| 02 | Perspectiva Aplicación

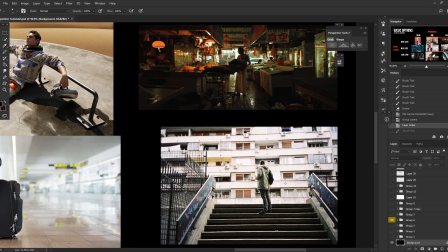[8:07]
So it's great to showcase the environment in a bit more of a neutral light versus in a more encompassing and big feeling manner in wide lens mode.
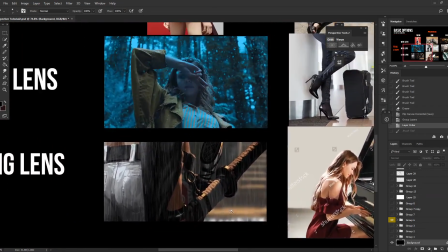[8:22]
And moving down to long lens, and when we have a long lens that is pretty near a subject,
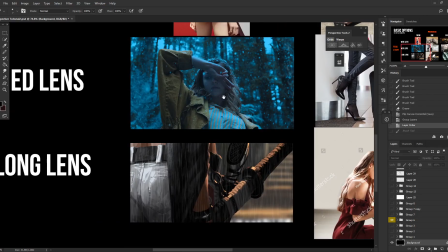[8:27]
right, we capture even less than the medium or the wide lens, right?
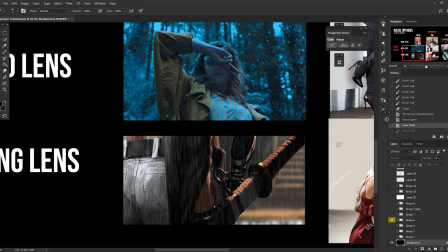[8:31]
Because the long lens focuses on a really small field of view and magnifies it.
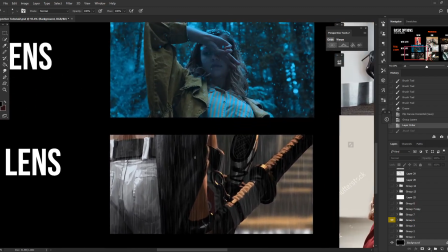[8:37]
So in this case, if we have a camera relatively near the character, we capture a very small slice of the character using the long lens. But sometimes that is exactly what we want. For example, I want to show how this character is armed and is approaching a staircase, right?
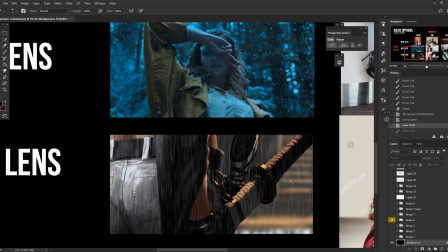[8:53]
So that's the message I want to convey, and the tool that I use for it is long lens nearby.
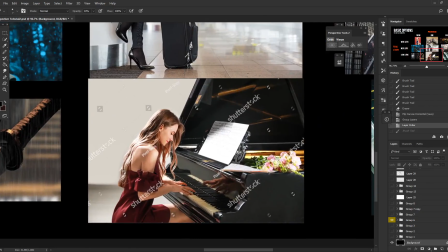[9:01]
So when we move the lens of the long lens a bit further back into a medium distance, you realize that we capture more of the frame. However, we also notice that there's less distortion going on in the image itself. For example, you can notice that the near side of the piano almost appears as the exact same size as the far side of the piano,
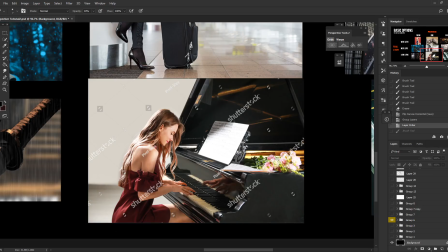[9:20]
and the person playing the piano looks perfectly in proportion with the size of the piano. And in my opinion, I feel like this particular setup is really great if you want to show everything in direct visual proportion to create a particular visual impact, right? Like you do not want perspective to get in the way.
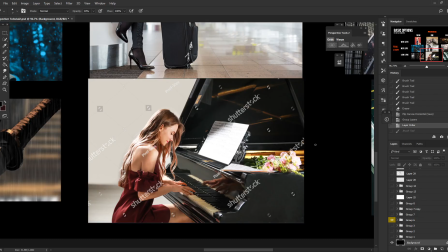[9:39]
Because let's say, for example, if you want someone standing beside a lion and you want the lion to appear huge, you do not want to have to put your camera near the person, and then because of you using a wide lens, right, the person appears huge and the lion appears tiny.
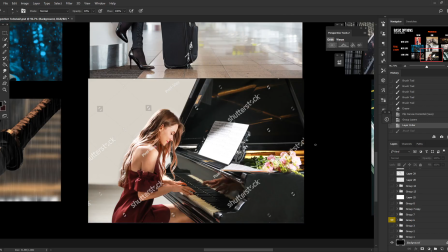[9:55]
If you want the lion to appear huge, and the person to appear small, and both of them to also be in frame at the same time.
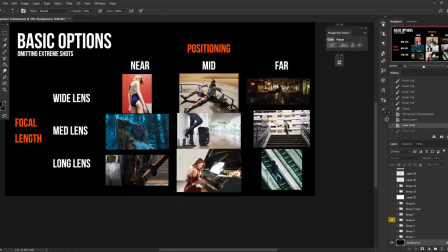[10:03]
A good way to set this up is using a long lens from a medium distance.
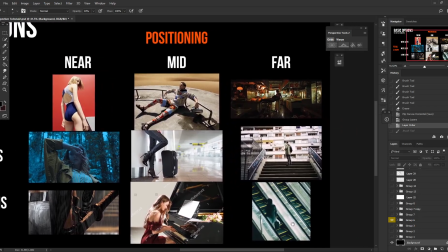[10:11]
Of course, right? If we take it even further to a long distance, it feels even less intimate, right?
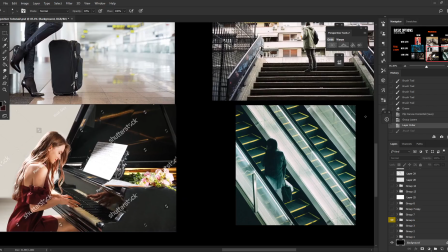[10:17]
It feels like you're almost spying on a scene, and of course, that also has its uses, depending on why you want to draw such a scene. For example, you can have a character walking down a street, and if you want to make them look vulnerable,
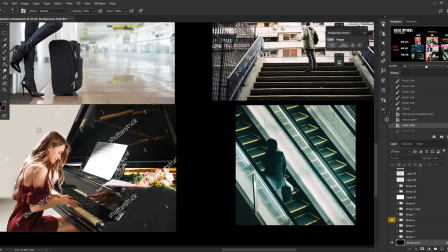[10:31]
you can try to take your camera and put it in a position where they're looking down from far away,
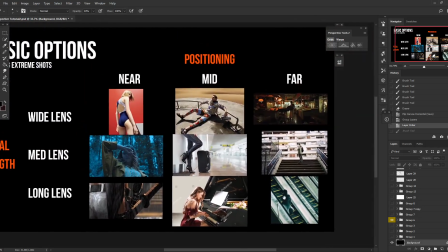[10:37]
and this is the effect the long lens from far away creates.
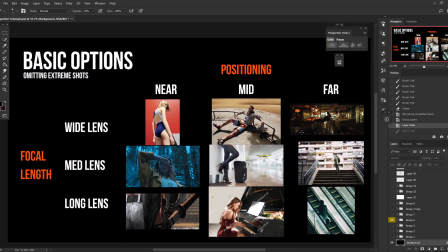[10:43]
And of course, right, these are basic options, right? This is really a simplified checklist for you to run through to have a handle on what kind of options you may want to choose and prompt you to think a bit more about it.
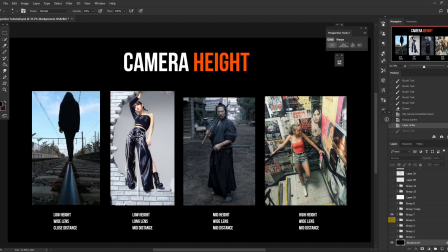[11:01]
Of course, right, that's not all. We also have to consider the camera angle or the camera height, because the height of the camera placement also conveys a message, right? We could be far, we could be near, we could use various lenses, but the positioning of the camera itself, right?
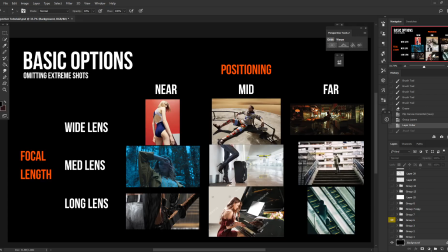[11:14]
Like the final example here, right? The camera is at a high angle, and the first example here, the camera is at a low angle, right?
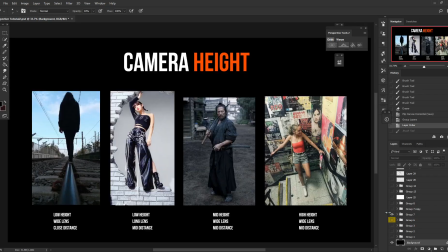[11:21]
So we want to talk a bit more about camera height as well.
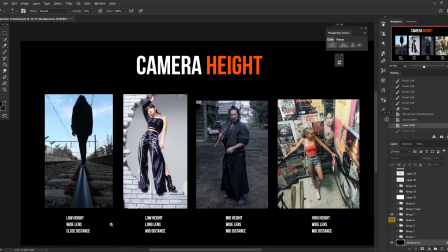[11:26]
Of course, as you can see, these are various combinations and examples that we have here.
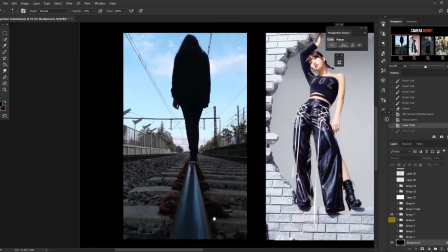[11:31]
Now we have a low height of the camera, aka a low angle, but we have a wide lens and it's fairly close.
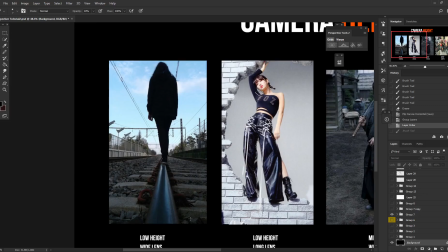[11:38]
So we end up with the floor or the ground area being very much huge, appearing right in the foreground and then receding back.
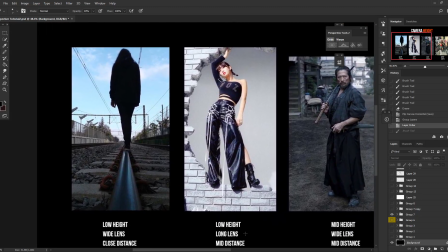[11:49]
And in the second image, right, we're using a longer lens from a mid distance and from a lower angle as well. However, as you can see, there's not very much convergence going on. The head of the character is still pretty much in proportion with her feet,
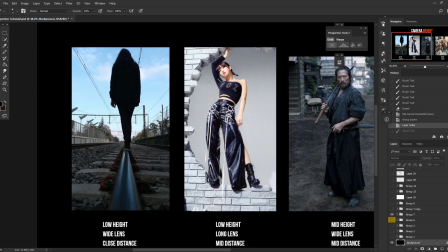[12:03]
and the bricks are about the same size, top and bottom, and basically convergence is very low.
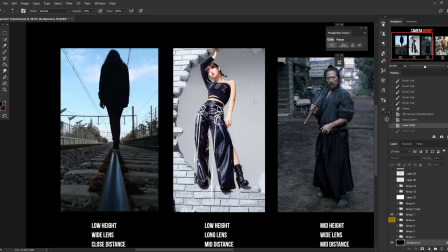[12:09]
Again, this is kind of like say a person suddenly appears, the villain appears on a balcony, right, and you zoom in on the villain.